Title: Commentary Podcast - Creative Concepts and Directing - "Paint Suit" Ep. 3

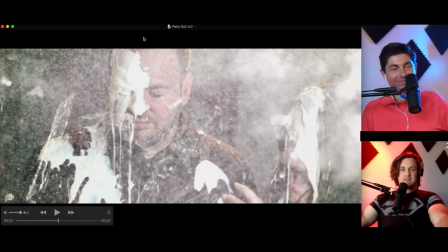(19:58)
okay so at that moment you know i'm thinking like okay well i know when i get into the editing chair i'm gonna have some work some something to do but
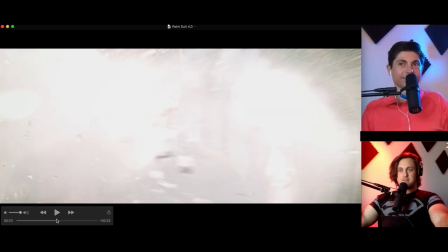(20:05)
this explosion covers it completely you i don't even think if you go frame by frame you can see any of the bowl it's
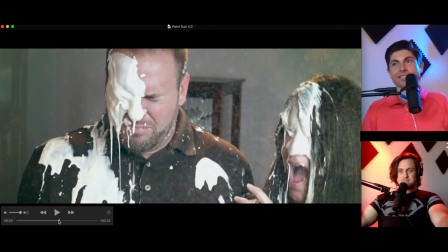(20:12)
like a little of your hand right here holding the ball i don't think so no i like if you look close at mike's mouth he actually like got it in his mouth so he spits it uh you
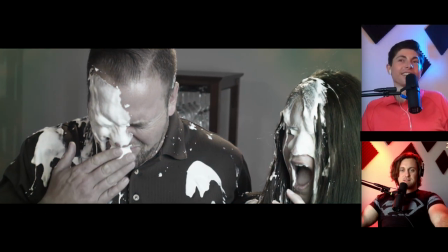(20:28)
don't need it all right so now that we've done that let's go uh let's go through some of the lighting here um this was a very tight
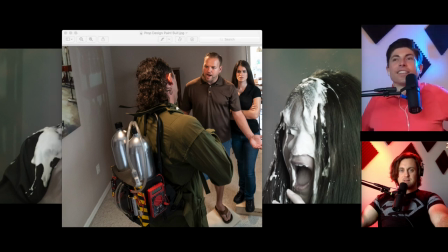(20:35)
very tight room as well for all of our our equipment here's a uh a nice wide of the room and kind of shows what we were
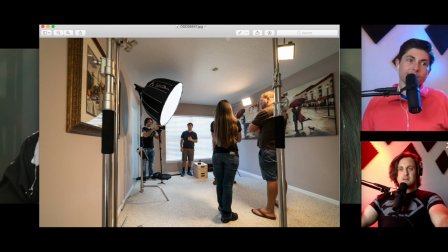(20:42)
dealing with here. And you can just see all the things with the 120D. This time with the light dome. With the light dome on it. We had Colin on set. He comes and does some gaffing work for us on the side.
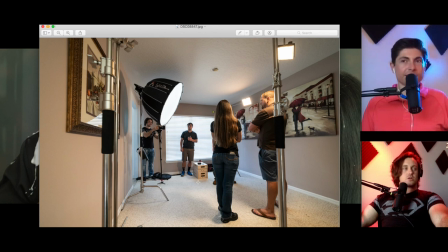(20:58)
You see, we've got Apple boxes down here. We've got the works. That's right, our B&H Apple boxes. Matthew. And I think if I had this all over to do all over again, I wouldn't have done the hair lights in mixed color. because there was too much spill on the other actors.
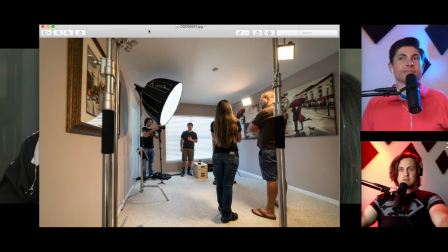(21:12)
I probably wouldn't do that again. I think it's fine because the way we color graded the final shot is we went pretty grimy with it.
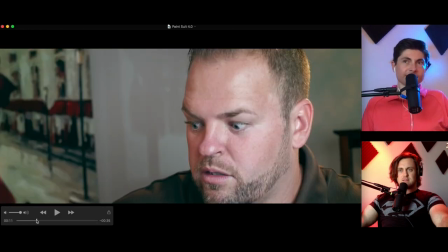(21:20)
I think that's after it's black and white. But you see, it's pretty green. It's pretty dark.
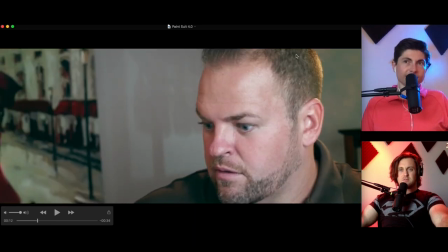(21:26)
So I think it's okay. It kind of sells that color palette. We've got the green and the yellow. It's just kind of like, ugh, ugh, ugh. Paint suit guys at my house. It's terrible. So I think it works.
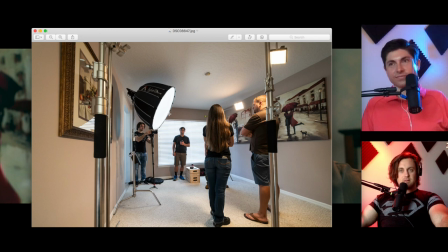(21:38)
but you know you you're never 100 satisfied if you're a true artist you're always like wanting more you're wanting it better right so i think you know i i'm getting myself a fair shake on that but we are very happy with it and let's talk uh while i
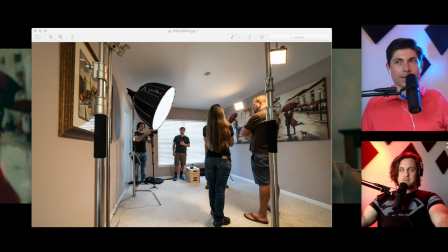(21:56)
look for another good behind the scenes why don't you talk a little bit about the reception how this played when we put this out into the world while i look through these yeah so as we were working on this and uh getting ready to figure out what is the release strategy going to
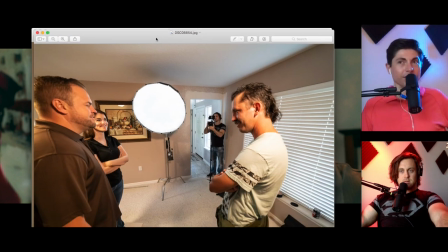(22:08)
be. The owner really wanted us to display it at a local group that he's a part of.
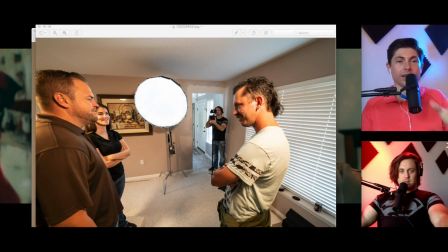(22:13)
So we were able to take over what is usually a very valuable opportunity for him to promote his own business.
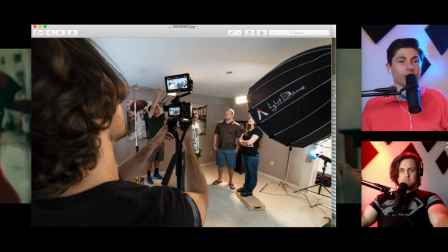(22:20)
He said, I want you two guys to come in, set it up, premiere it for this little networking group and explain how you did it and just really talk about it.
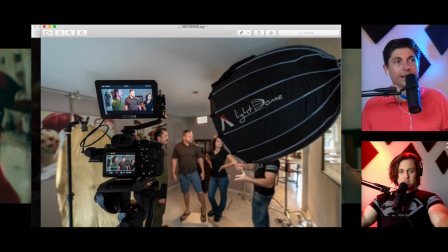(22:31)
And that was really awesome for us. And it was great, very well received.
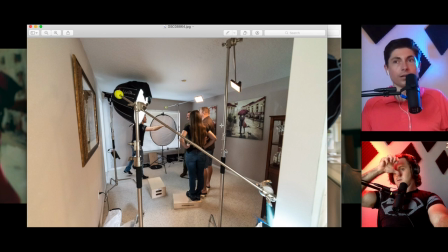(22:37)
And so far, now that it's out in the world, it's been, you know, people are very happy about it. It's about to be used for Facebook ads and YouTube ads, possibly TV and movies as well. Movie theaters. Oh, okay. They're putting this in the movies, dude. They're not making a movie about the paint suit guy.
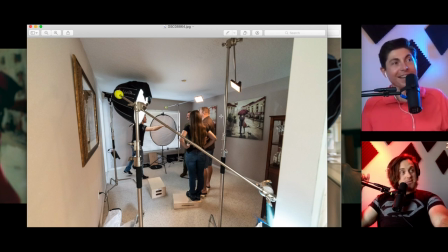(22:56)
But I think he could hold it. He's got the personality. Paint suit the movie? Well, I think it would just be whatever his name is. What is the paint suit guy's name? How about that's our third contest? Name the paint suit guy.
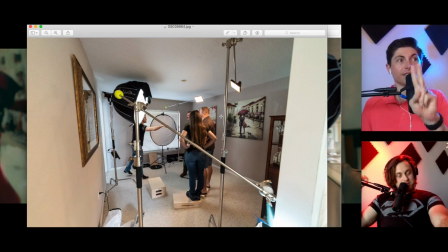(23:11)
Because guess what? There's already going to be a second and possibly a third part of this campaign. And we may need to know his name. So let's talk a little bit about that for a minute. Because other companies, like we did an insurance commercial with Madam Liability.
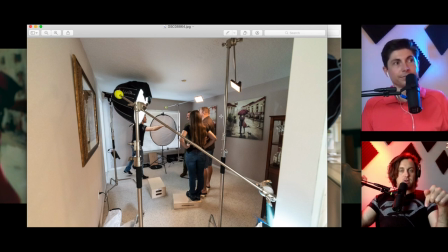(23:26)
Really great episode of the podcast, episode number two. That's right. Go back and watch that. If you already watched that, we talked about Flow in Progressive. That character was there, or the Geico Lizard. They put that commercial out, but that campaign continues to this day, both of them.
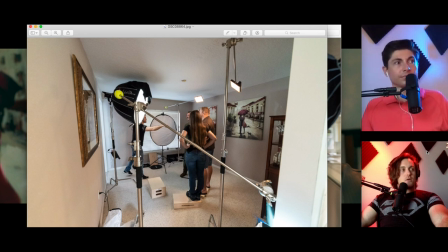(23:43)
So the client wants more of the paint suit guy. So we have a couple of concepts. We won't give them away now, but keep a lookout because the paint suit guy might be making a return in a second commercial for this company. And you already have the concepts for number two and number three. I have them, but I'm not giving away.
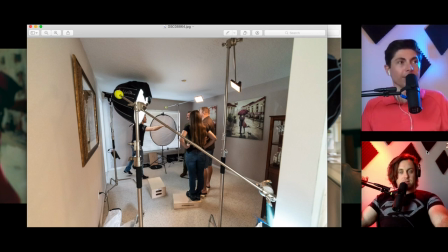(24:01)
You have 80% to 90% of it already storyboarded, figured out. It's true. So here, let's take a look at this behind-the-scenes photo.